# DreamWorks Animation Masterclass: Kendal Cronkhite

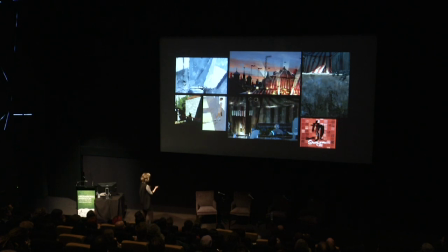2702s
We had that throughout the movie as well.
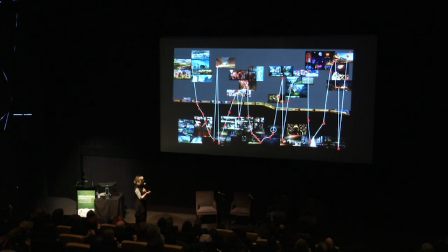2705s
So this is the visual structure graph for MAD 3 and as you can see, let me just show you this.
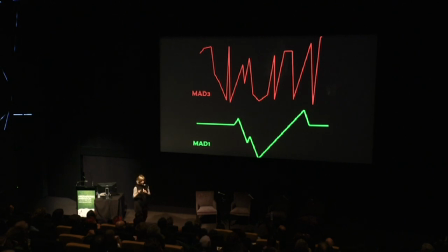2713s
So MAD 1's at the bottom, MAD 3 at the top. You know this was an action-packed film. It was up, it was down, it was up, it was down, it was up, it was down. And I think you feel that in the movie. It feels very fast and moving and exciting. And we really wanted to reflect that visually.
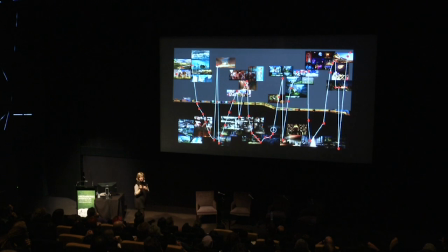2732s
So when it was bad, it was usually Dubois that was making it bad.
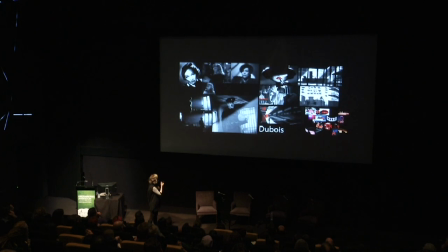2736s
And how we did that was we treated Dubois specifically very film noir. So whenever she comes into a situation, the lighting changes, the angles get much more dramatic.
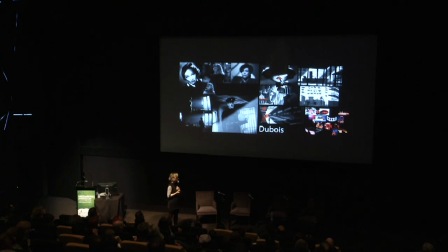2753s
Red is her color for danger, so remember when you first see her she arrives out of the smoke and fire. So we kind of played with that idea, so whenever it was negative you kind of move into this scenario.
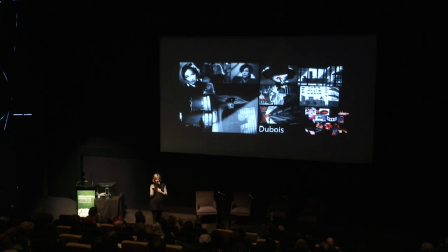2769s
Even with Vitaly when he's struggling, jumping through the hoop, it has this feeling as well.
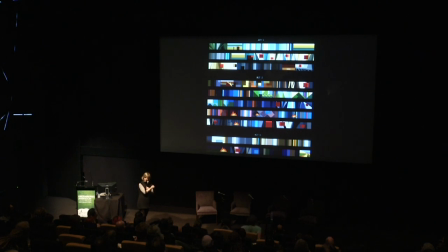2777s
Color scripts come out of this visual structure for me. I always start with the first, and it develops into what the color script for the movie would be. This is a very graphic way of doing it. You can do it much more detailed. There's all different kinds of color scripts. This was easier for us because it was a little more flexible.
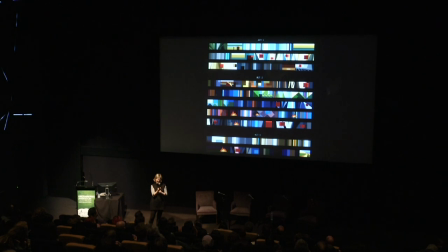2796s
Story changes happen a lot, as Christoph was saying, and you can really play with it when it's this simple to kind of make sure it's working for your movie.
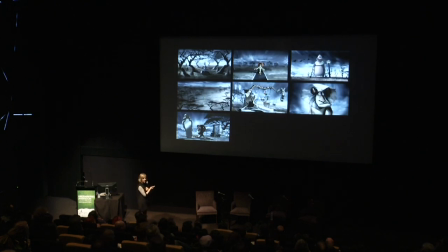2807s
Yeah. How what?
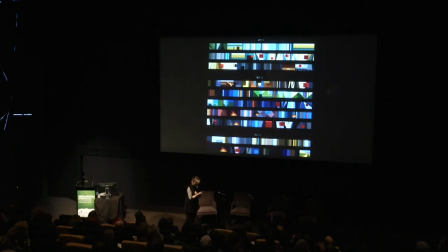2811s
Well, hmm. Yeah, that's really interesting that you would say that. I think, you know, as we're developing it, we're so close to it as we're developing it that we know exactly what all this means.
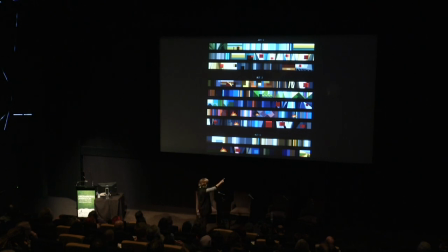2826s
So if I have an artist say, you know, that I want them to go on to that last image there, that's the train going off into the distance at the very end of the movie.
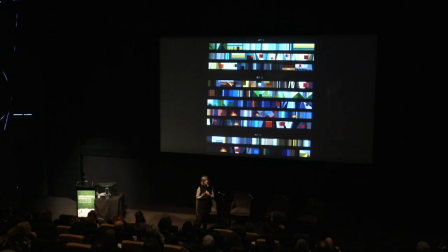2839s
And so this is also, we have this, but we also have the boards, and often we'll have a previous shot. So it's sort of the combination of elements, and they'll apply it. Does that make sense? Yeah. Okay.
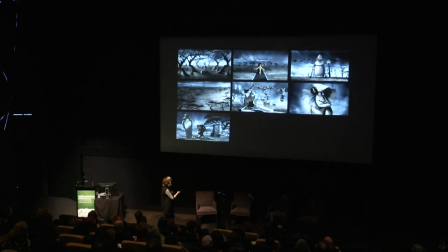Is it time to wrap up? I'm just going to, again, take you through some of the art of MAD 3.
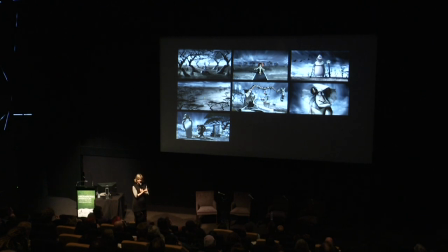2870s
So this was the, you know, we have a lot of Twilight Zone references in MAD, and this is one of those.
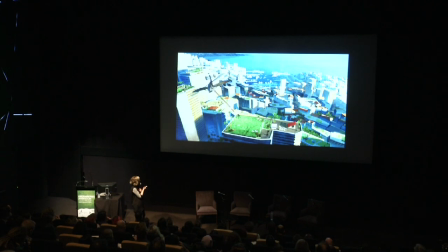2879s
So this is Monte Carlo. You can see that the palette, we stayed really true to the original design. line.
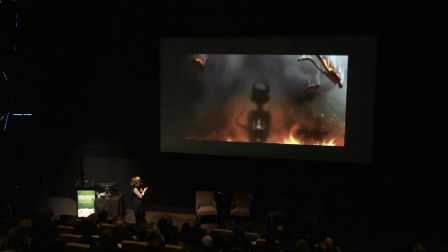2890s
This is in the casino. This is Dubois' reveal.
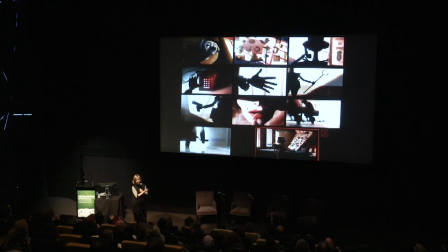2896s
These are shots from her getting ready to go after our characters.
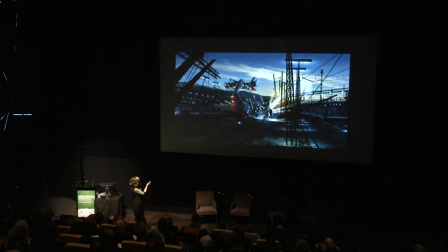2904s
Very film noir. This is the crash, kind of complex and chaotic there.
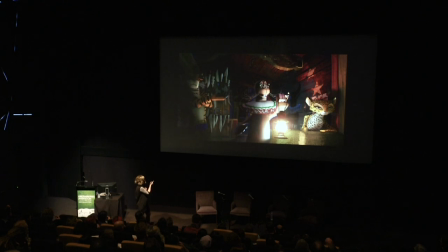2911s
So this is where they meet the circus animals for the first time. And again, this This was a little bit, again, like walking into a new world and wanting to expose it like the beach of Madagascar. So we wanted them to get into this train in the dark, not knowing what they were getting into,
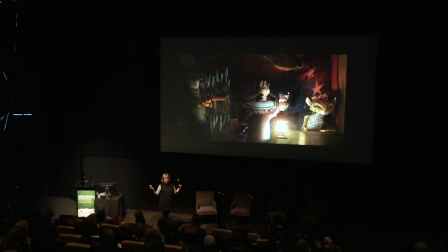2930s
and then have Stefano's lantern light up this sort of gypsy caravan crazy space.
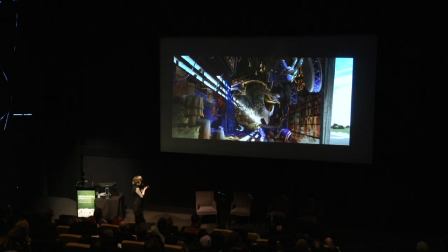2937s
These are just vis-dev images of the train.